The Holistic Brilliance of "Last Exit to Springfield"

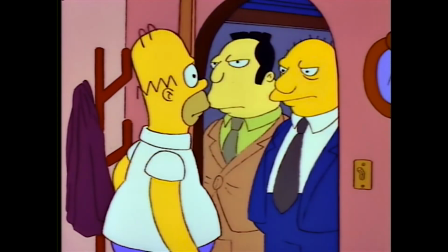760s
And all of these traits are utilized either to tell great jokes or to progress and escalate the plot.
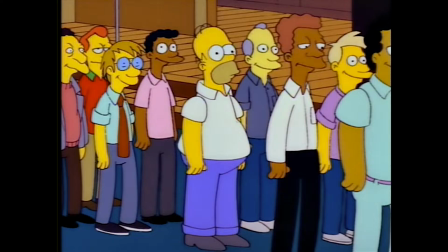767s
In fact, Homer's defiance of Mr. Burns' new contract is predicated on a joke about Homer's slow-wittedness.
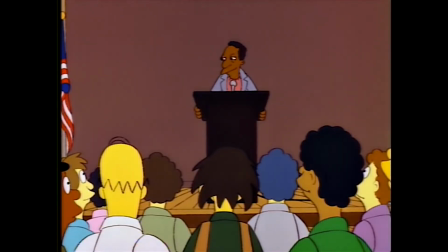772s
A simple joke made at Homer's expense, but one which has been lodged in the heads of countless fans for nearly 30 years.
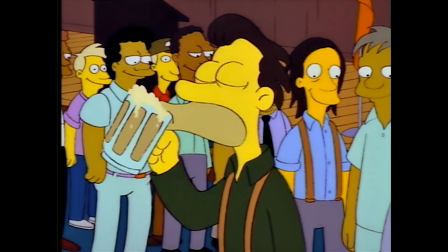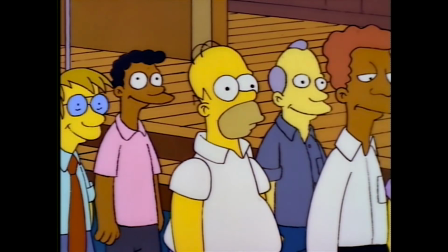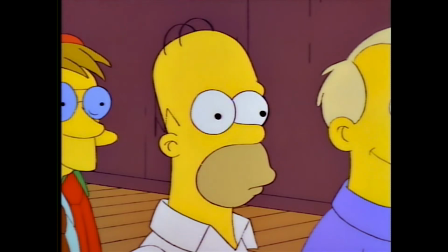791s
I lied a little bit. There are actually several jokes bundled into this.
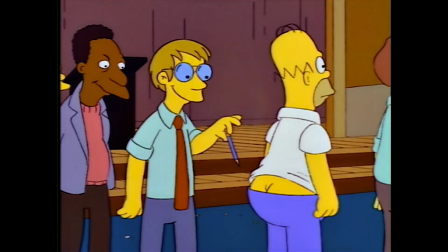795s
From Homer's slow wit to the absurdity that such a simple pattern of thoughts could be so easily interrupted,
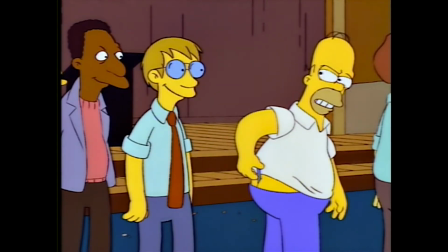800s
to the direct realization of the obvious consequences to the repetition itself.
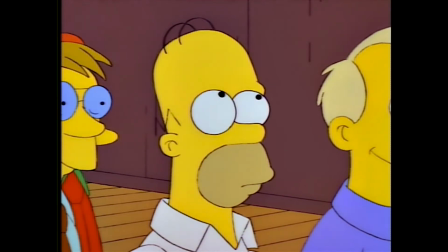806s
To quote Buster Keaton, the audience loves the slow thinker.
Lisa needs braces.
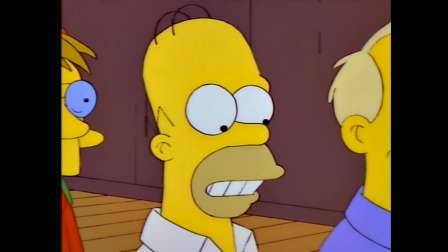811s If we give up our dental plan, I'll have to pay for Lisa's braces.
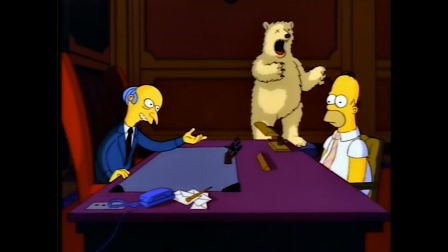817s
This aspect of Homer's character is what ultimately keeps the plot moving.
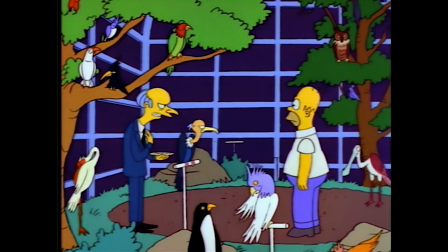821s
Homer's seeming inability to understand Mr. Burns' negotiating tactics and his constant misinterpretation of them not only leads to more humor,
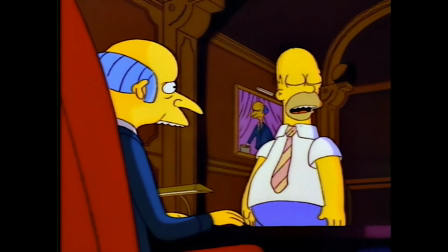829s
but it convinces Burns that Homer is some sort of expert negotiator playing hardball.
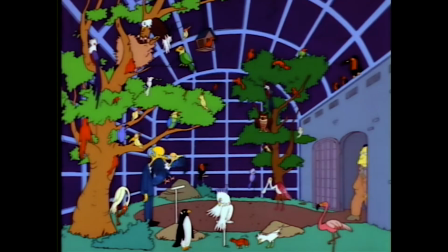835s
Burns escalates to using mob tactics and intimidation in an effort to come out on top,
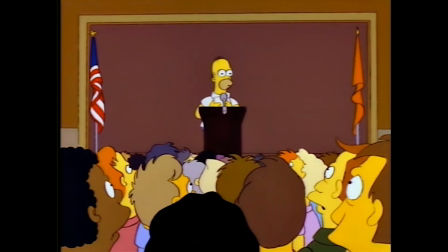839s
but Homer still just doesn't get the message, finding the negotiations to be exhausting and nothing coming from them,
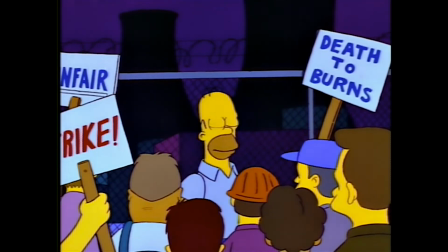846s
leading the workers to strike. But don't get it twisted. Homer isn't on a moral crusade in this episode.
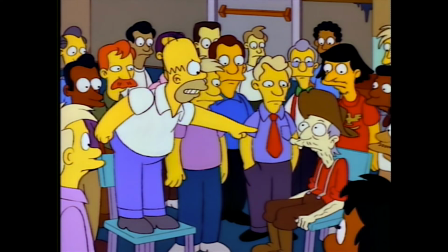852s
He isn't doing this because he feels it should be the right of everyone at the plant to keep their dental plan.
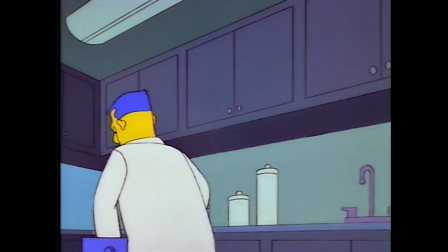858s
He isn't even doing it so Lisa won't be so miserable with that hideous headgear.
These predate stainless steel so you can't get them wet.
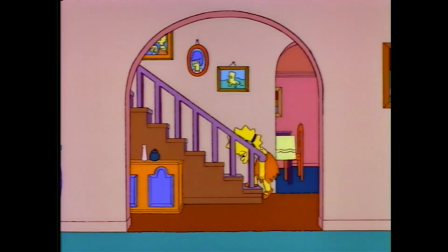867s
He's doing it so he doesn't have to pay for her braces.
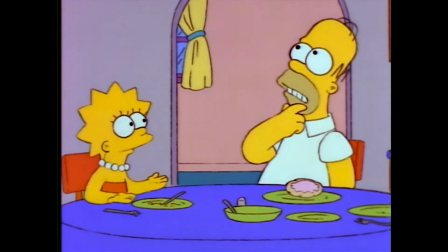870s
A selfish reason to be sure, and his selfishness is bolstered further by his reaction to being voted union president.
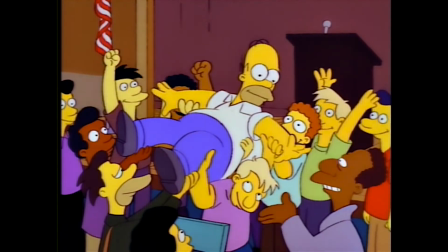877s Hey, what did this job pay? Nothing. Don't. Unless you're crooked. Woohoo!
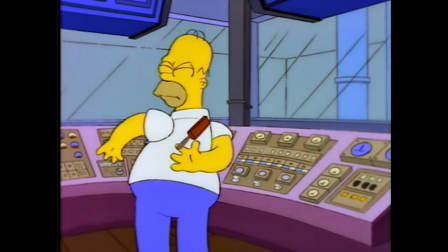882s
It's a clear admission that Homer wouldn't mind being a crooked union boss if it meant getting paid as a result.
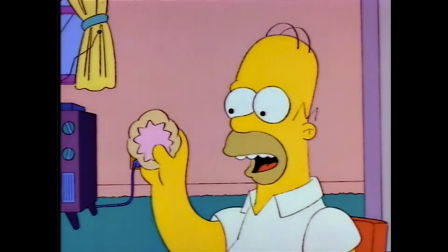888s
But once again, it isn't out of malice, it's out of greed. But he doesn't even become corrupt.
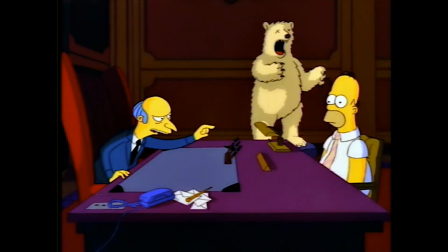894s
The temptation is there, but he just can't see it due to, again, pure incompetence.
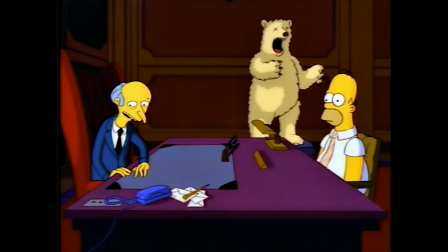899s Wait a minute, is he coming on to me? If I should slip something into your pocket, what's the harm?
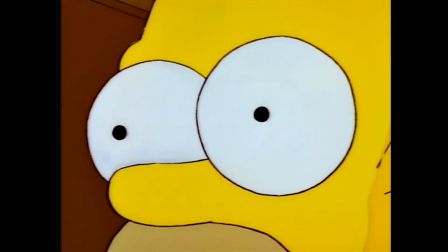905s Oh my god, he is coming on to me. Sorry, Mr. Burns, but I don't go in for these backdoor shenanigans.
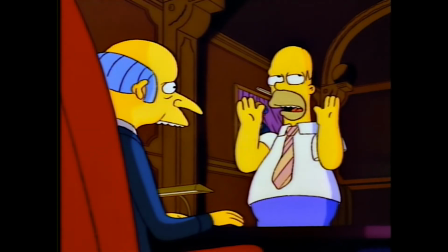914s Sure, I'm flattered. Maybe even a little curious. But the answer is no.
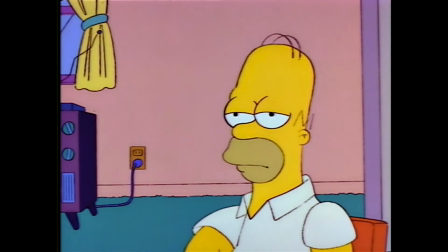918s
Moreover, his idea of being president of the union is so simple and somewhat outlandish that it's just funny.
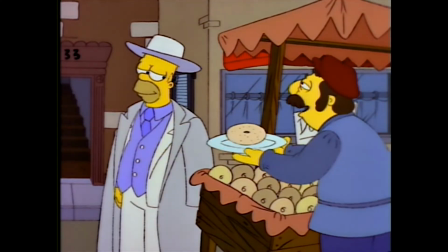925s
He sees it as essentially being like a mafia boss, only instead of taking bribes,
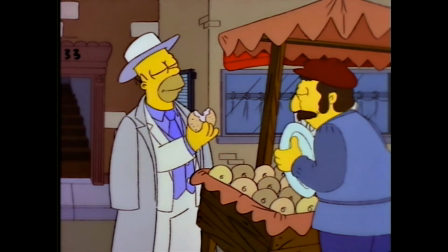929s
he... is offered artisan donuts on the streets of a 1930s Italian ghetto.
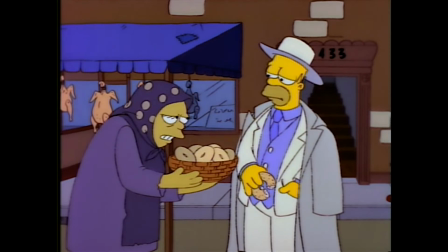937s Done. Homer, my son, he has trouble with the- Eh eh eh eh eh eh. Moltovin.
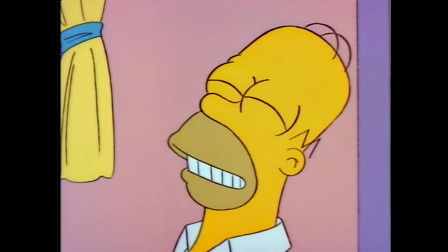949s That's a nice doughnut.
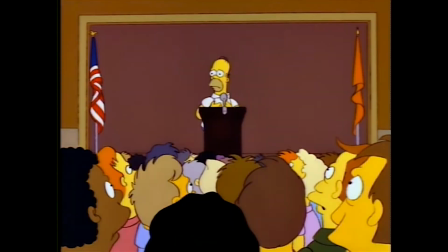952s
Yet despite his selfishness, Homer is an endearing character here, partially because he isn't trying to make a grab for more than what he sets out for,
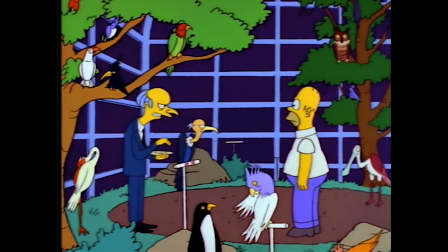960s
but also because his obliviousness to Mr. Burns' negotiating tactics reduce him from being a self-centered jerk to more of a lovable oaf,
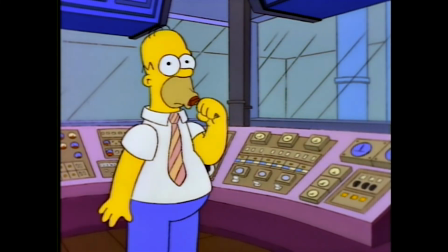968s
or a dog.
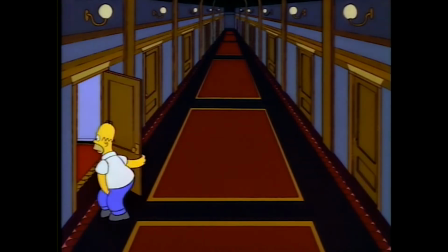970s
A dog who can't find his way to the appropriate area to relieve himself, so he quietly pisses on a rug in a corner of the house where no one will notice for a while.
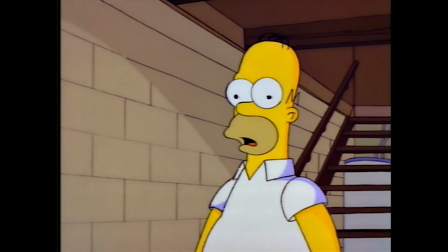979s Find the bathroom alright? Uh, yeah.
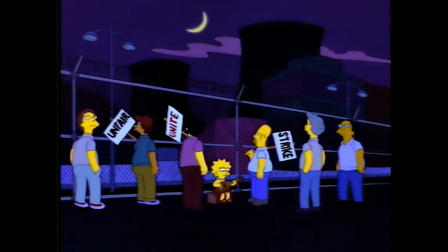983s
But at the end of the day, the most vital aspect of Last Exit to Springfield isn't the gags or the character interactions,
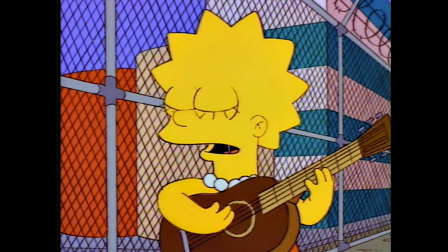991s
but how expertly it's all woven together in the service of a well-researched plot.
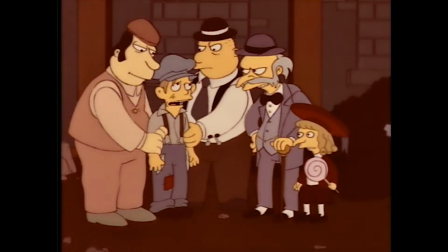999s
I'm not going to pretend that I'm an expert on the history of labor unions in the United States.